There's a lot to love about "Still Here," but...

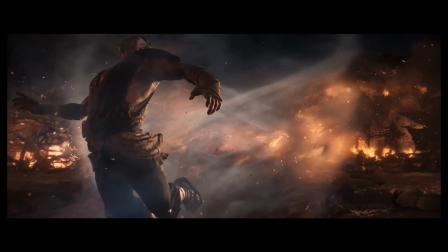82:04 The reason the cinematic doesn't show blood and injury is censorship. Yasuo's story isn't about heroically embracing non-violence.
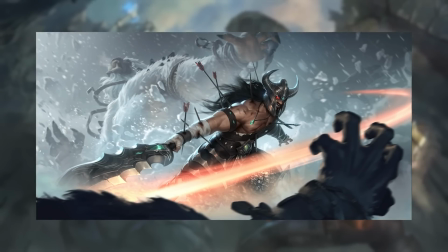82:12 In the cartoony card game Legends of Runeterra, this is what Tryndamere looks like in a battle rage.
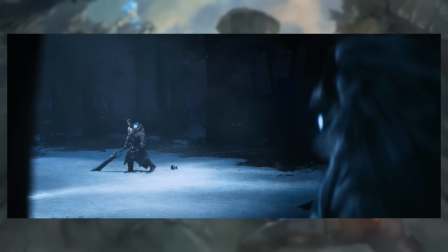82:18 But in this highly realistic AAA ray tracing on, all settings cranked to ultra prestige cinematic, he can't even have a bruise.
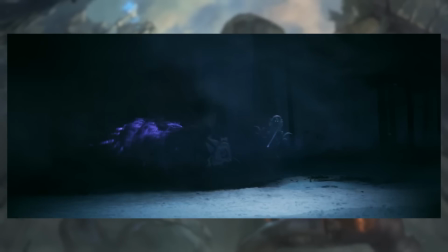82:27 As nice as the highly rendered style looks on the surface, it is not only not the best aesthetic tool to tell these stories,
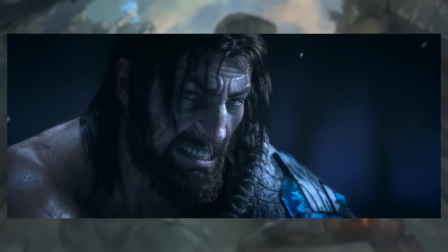82:34 it is the visual style that is by far the most vulnerable to restrictions of censorship,
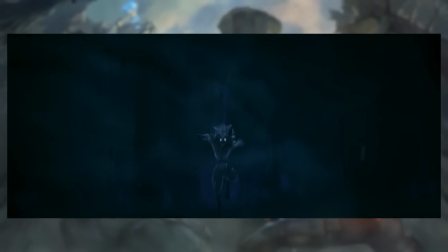82:39 which keeps undercutting the sense of vulnerability, frailty, and peril that the storytelling is trying to explore.
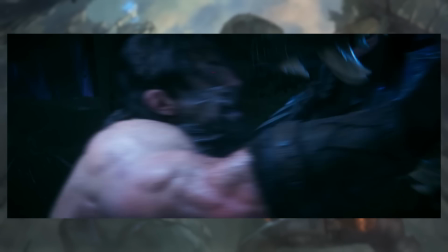82:47 Beyond the problem of aesthetic, though, the cinematic also has another problem, and it's a problem of time.
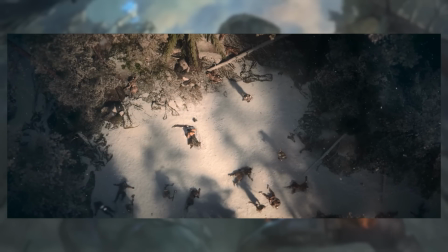82:57 Still Here is based around a 4-minute musical single. This is a format that Riot is very fond of using, and it's an extremely effective one,
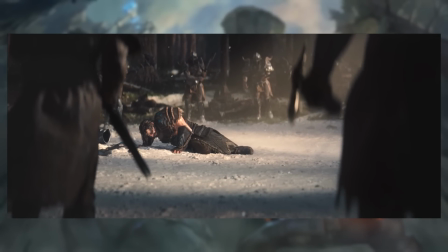83:05 because plenty of people will throw the cinematic into a playlist just to listen to the music, and every time someone listens to the song on Spotify,
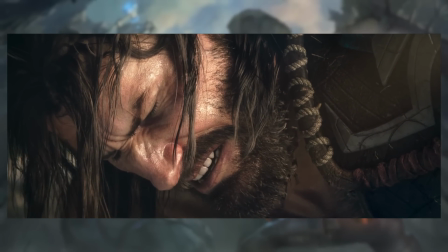83:11 it has the potential to work as secondary marketing, by reminding anyone who's seen the cinematic of the product that the song was attached to.
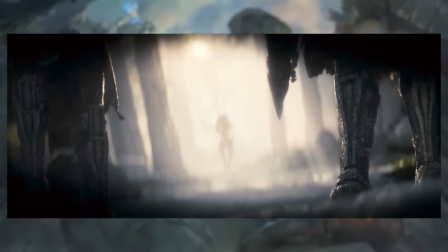83:18 4 minutes, though, is also a pretty strict time limit,
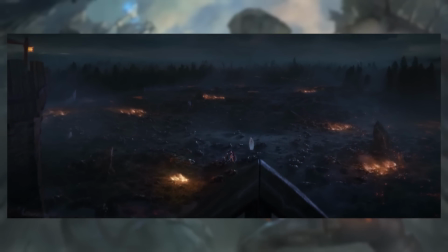83:21 and when that time limit has to be shared by 7 champions across 3 entirely separate storylines, those stories necessarily have to be brutally compressed.
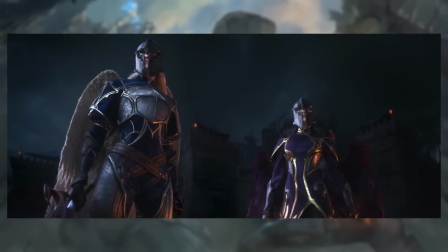83:30 Kayle and Morgana's section probably suffers the worst from this.
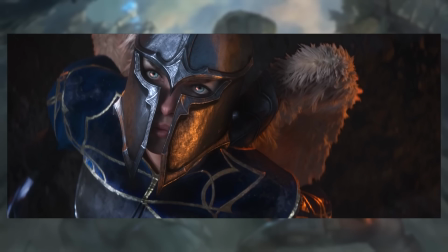83:34 There's technically a really nice bit of emotional storytelling going on between the two of them, embodied in the significance of their swords,
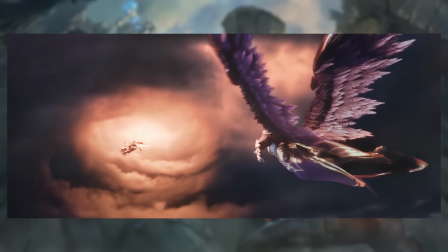83:40 but it gets almost entirely lost because the scene doesn't have any time to develop it.
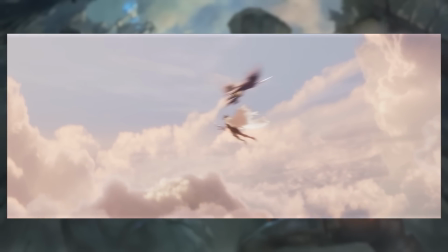83:46 Kayle and Morgana wield the sword of the aspect of justice, which was split in two with half given to each of them.
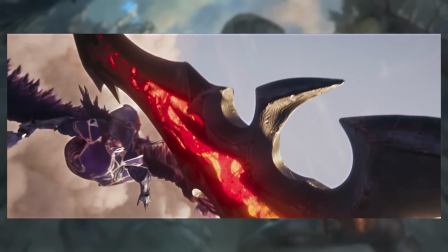83:53 Symbolically, this represents their unity of purpose, their shared determination to embody justice on Runeterra.
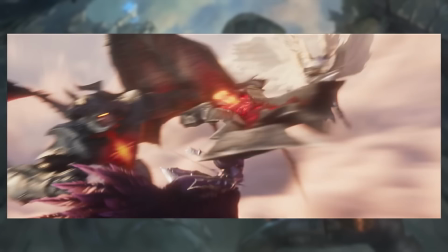83:59 It is both their bond of duty and their bond as a family.
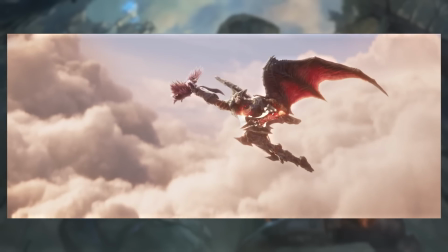84:03 So when they're beaten back by Aatrox and Morgana rises to use her ultimate, it is significant that she chooses to leave the sword behind.
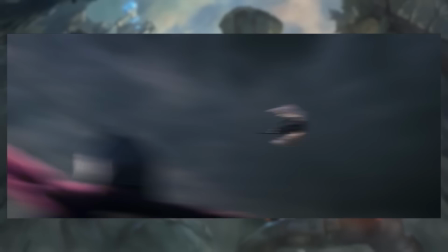84:10 The cinematic even calls attention to it, meaningfully framing it standing there, abandoned in the ground as she walks forward.
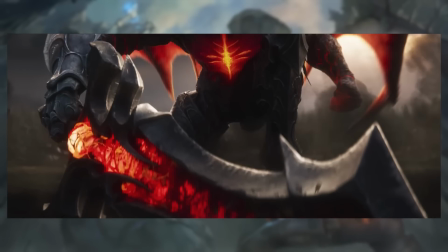84:16 That decision to forsake the sword of their mother in favor of sorcery is a big part of why Kayle gives her sister that extremely dirty side-eye.
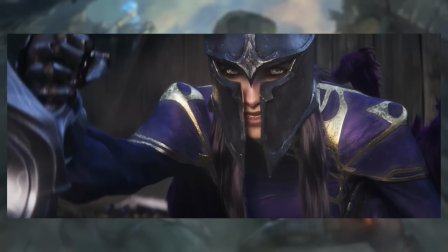84:24 But the only way to understand that, the only way to get what's going on here, is to already know what the sword means.
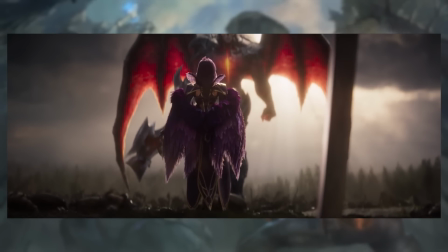84:31 If you haven't read their lore, the swords don't mean anything to you, and there is no way to intuit their meaning because the cinematic itself doesn't have time to establish it.
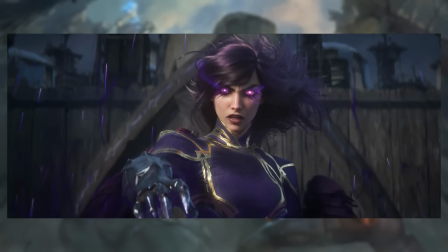84:39 It has 70 seconds, all of which has to be spent on the fight with Aatrox.
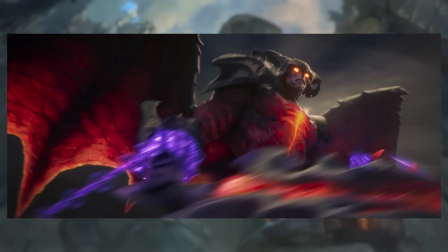84:45 A fight, by the way, which could have used a little bit more time to breathe.
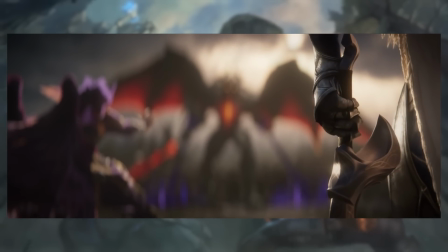84:48 Like, Kayle and Morgana get to exchange maybe 4 or 5 blows with Aatrox before they're falling to the ground, collapsed and exhausted,
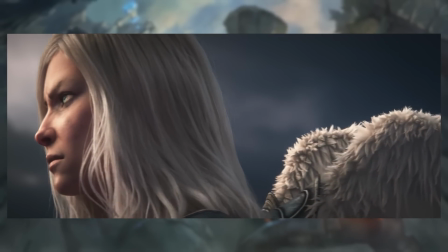84:54 and having a little bit more time to show the fight dragging on and being brutal would make the hype and the relief hit a lot harder when they finally unleash their
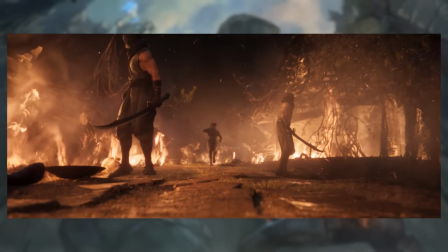85:03 ultimates and overcome the danger. Similarly, the old man Yasuo sequence lacks a lot of context for his scene.
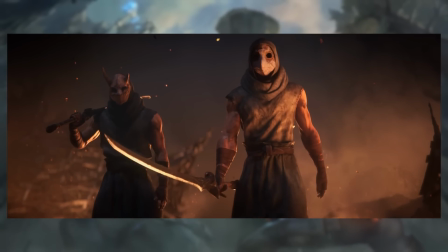85:10 Why doesn't he have his sword, for example? Why did he wait until the entire village was on fire to step in?
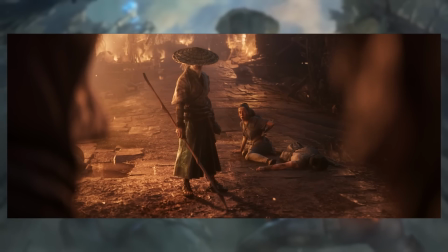85:15 And most importantly, why is it meaningful that he steps in?
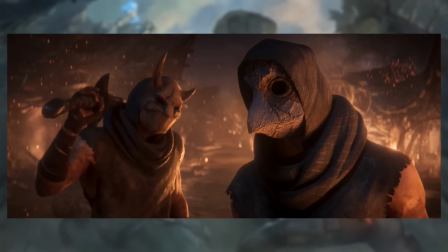85:20 If you already know Yasuo as a character, him stepping in is not a surprise.
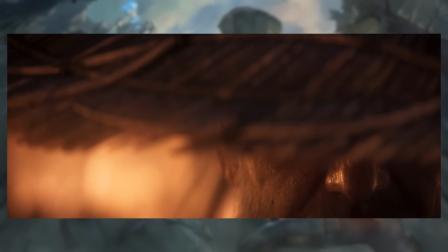85:25 That's just what Yasuo does. But the visual language of the cinematic treats this moment, this decision to protect the fleeing villager,
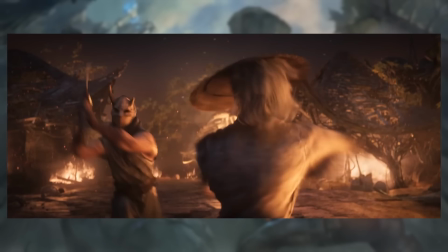85:31 like it's important, like it's meaningful somehow, like this reveals something new about his character.
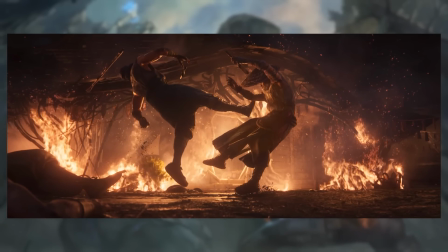85:37 Now, after the fact, Riot released the Old Man Yasuo skin based on the cinematic, and in the description for that skin, they provided some context.
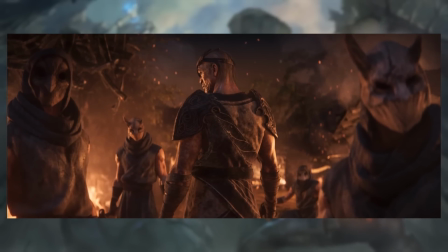85:45 This is a possible future for Yasuo where he allows his guilt and shame to consume him, and the moment that he steps in is significant because it represents him reclaiming some of his past self that has been lost.
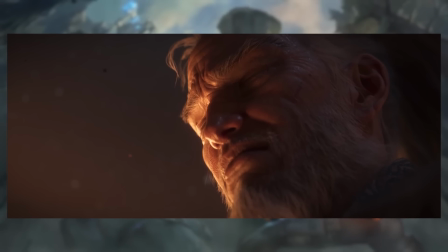85:54 Now, that's a cool story, it's an interesting place to take his character, but it would have been a lot cooler if any of that was actually in the cinematic.
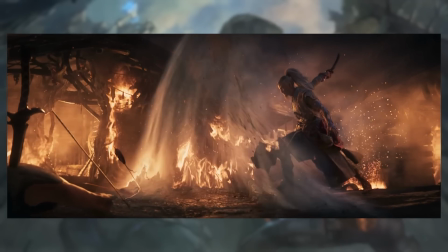86:02 The thing that's supposed to make it meaningful that Old Man Yasuo answers the call to be a hero is that this version of him normally wouldn't.
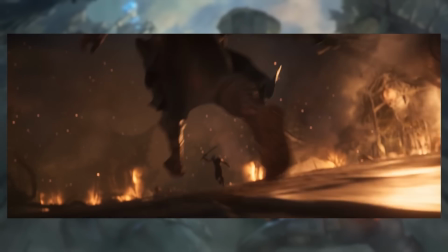86:10 A scene where we see him ignoring the plight of the powerless or wallowing in his own guilt so that he has something to rise
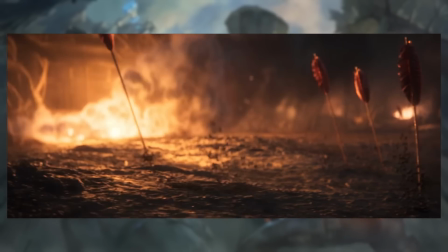86:16 from would make it much more impactful and meaningful to finally see him rise.
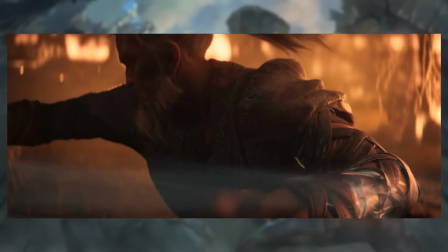86:22 But that all has to get cut out of the cinematic because it only has 70 seconds to work with,
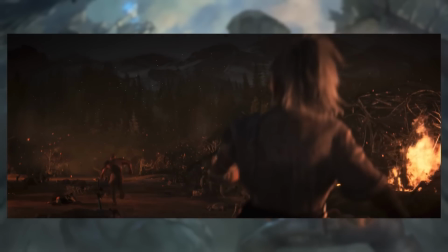86:26 and it leaves us with a scene whose impact and storytelling is severely weakened for everyone who isn't the kind of nerd who reads skin descriptions.
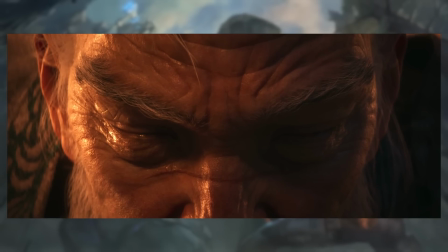86:34 This problem is created by Riot's determination to fit all of these stories into one cinematic and
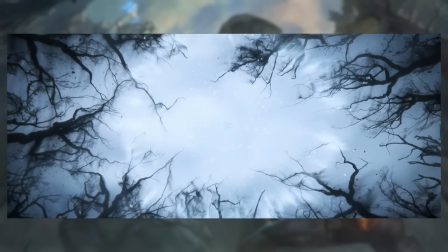86:39 to make that cinematic no longer than a single that they want to promote on Spotify.
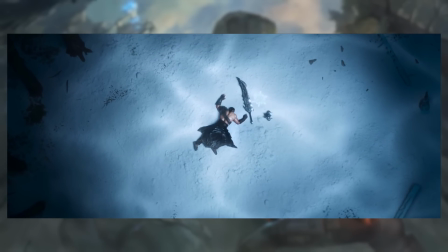86:44 But it's also created by a mismatch between the stories that they're trying to tell and the format with which they're trying to tell them.
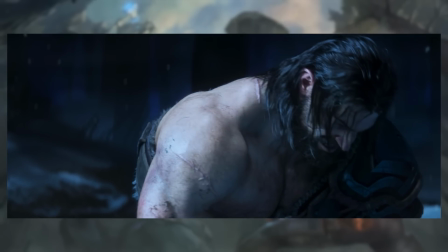86:51 Kayle and Morgana's relationship needs more than 70 seconds of setup. Old Man Yasuo needs more than 70 seconds of context.
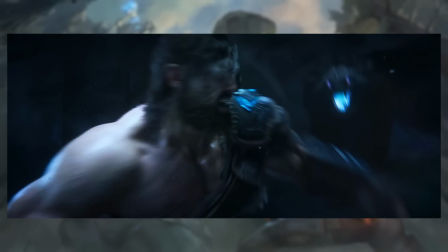87:00 But it can be done right, and in the cinematic, it is done right.
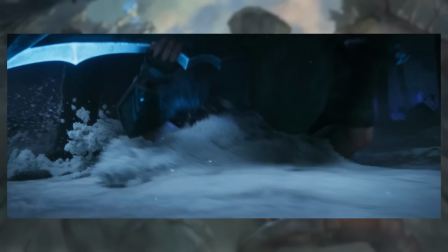87:06 Tryndamere's scene, its pacing and the balance between the story that it's telling and the time it has to do it, that is almost perfect.
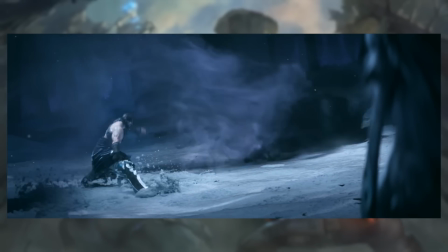87:13 The Kindred are the most high-concept weirdness that might require a little bit extra context, but even their thematic role could be intuited by an outsider.
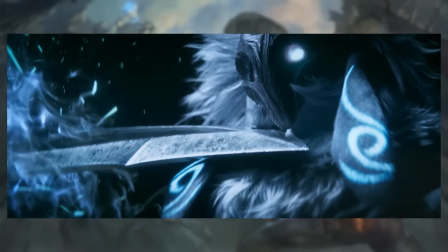87:22 Tryndamere is a man on the edge of life and death, struggling against ghosts that only he can see, which threaten to turn him into a raging beast.
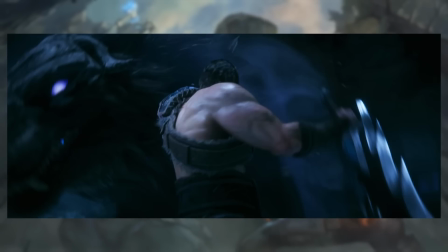87:29 And Ashe is the light of his world, driving back the darkness and bringing him back to life. It's succinct, it's clean,
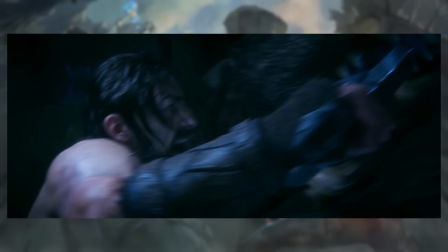87:35 and it's a perfect fit for the format in all the ways that the stories of Kayle and Morgana and Old Man Yasuo just simply aren't.
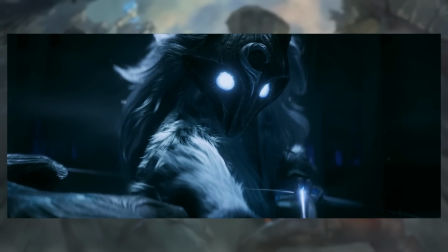87:43 All of this leaves me with 2 questions.
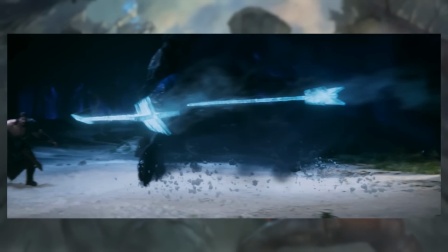87:45 Number 1, why choose this, air quotes, realistic style when it's not the optimal choice for the stories you're telling or the censorship rules that you're telling them under?
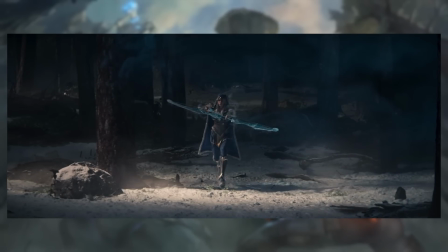87:54 And 2, why insist on cramming so many champions and so many storylines into the cinematic when the stories that you're trying to tell clearly need more room to breathe?
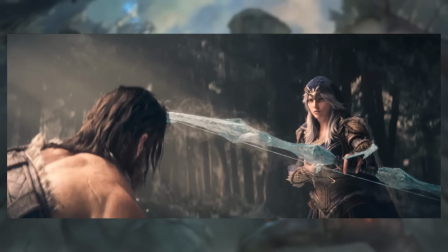88:02 Like, seriously, expand that Old Man Yasuo section into its own full 4-minute cinematic and it could be a masterpiece.
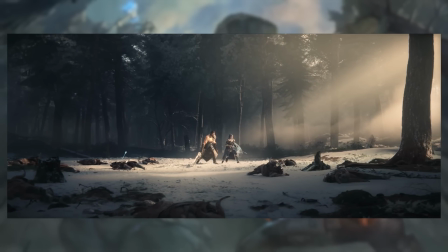88:08 My thesis is this. The realistic style was chosen not because it was the best choice, but because it looks expensive.
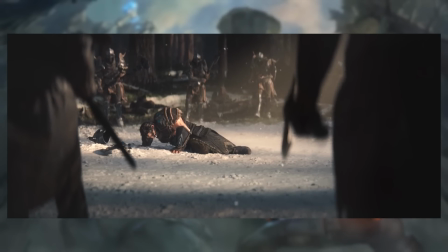88:17 Riot showed contempt for its own community,
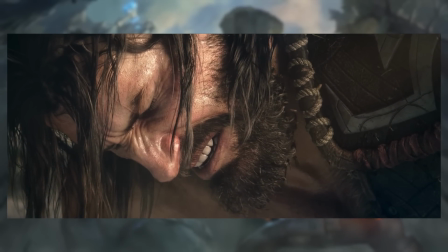88:19 and now it wants a product that looks as expensive as possible to help make up for the bad PR and to live up to the promise of the biggest budget ever.
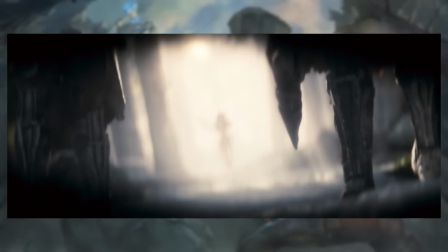88:27 Along the same lines, I suspect that Riot stuffed as many champions as they could into the cinematic,
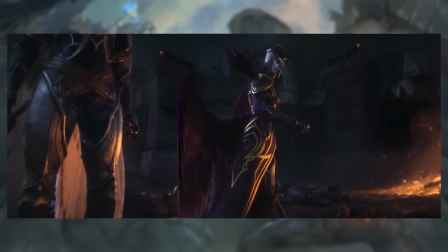88:32 not because that's a good storytelling choice, but because more champions is more crowd-pleasing, and the more champions you put in there,
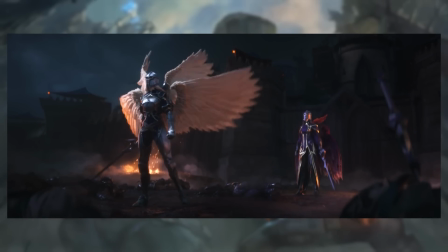88:38 the more expensive and epic the cinematic feels. And look, obviously the main function of a seasonal cinematic is to be a big crowd-pleasing hype generator.
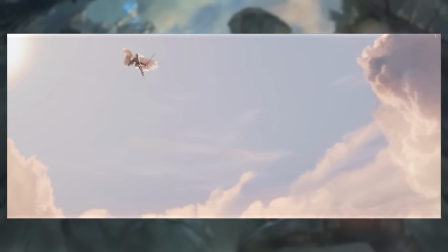88:46 They're not making Ghibli movies, they're making highlight reels. The point is to generate as many big emotional swells in as short a time as possible.
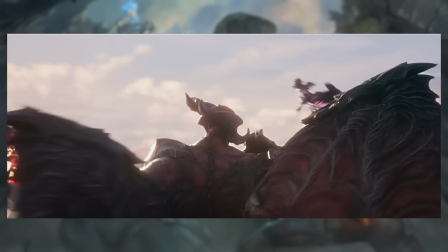88:53 The point is to generate reaction videos and TikTok clips and news articles. The point is to convince people to start playing normals again.
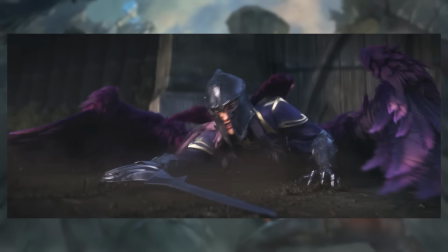89:01 And from that perspective, yes, you can absolutely say that my criticisms here are kind of redundant.
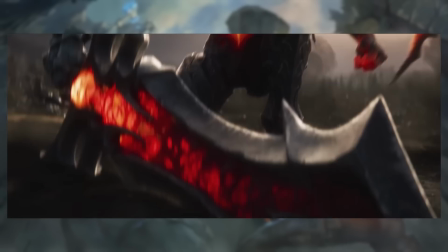89:07 I watched the cinematic, I got excited about it, clearly it fucking worked.
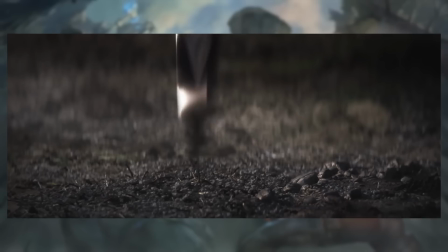89:11 And yeah, sure, fair enough, but I also don't really care if the PR strategy is successful.
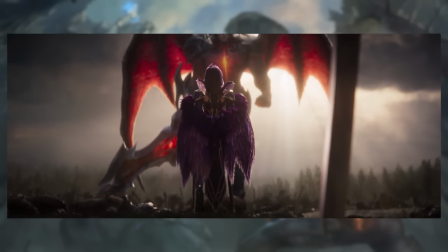89:18 I care about animation, I care about storytelling, and God help my wretched soul,
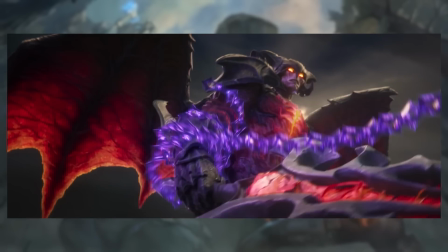89:23 I care about these stupid, silly League of Legends video game characters. I care that their stories are told well.
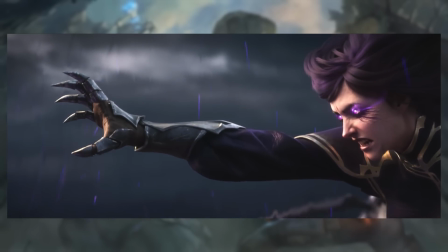89:30 And for all the high quality of craft on display in this cinematic,
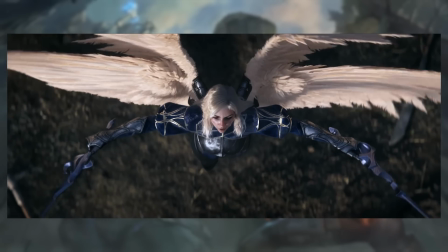89:35 I think most of the scenes are actually really lacking in that regard.
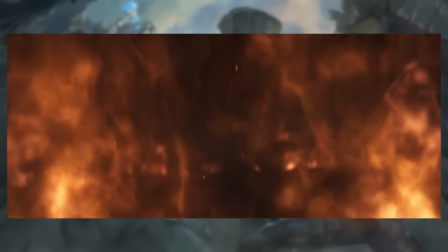89:40 The aesthetic choices and the brutal compression of time here both keep detracting from stories that could be
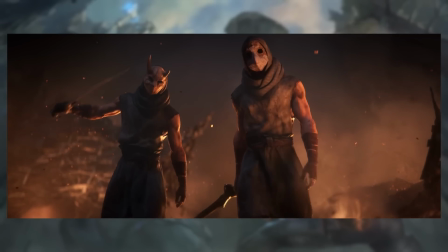89:47 told so much better if Riot hadn't insisted on shoving them into a format that simply isn't suited for them.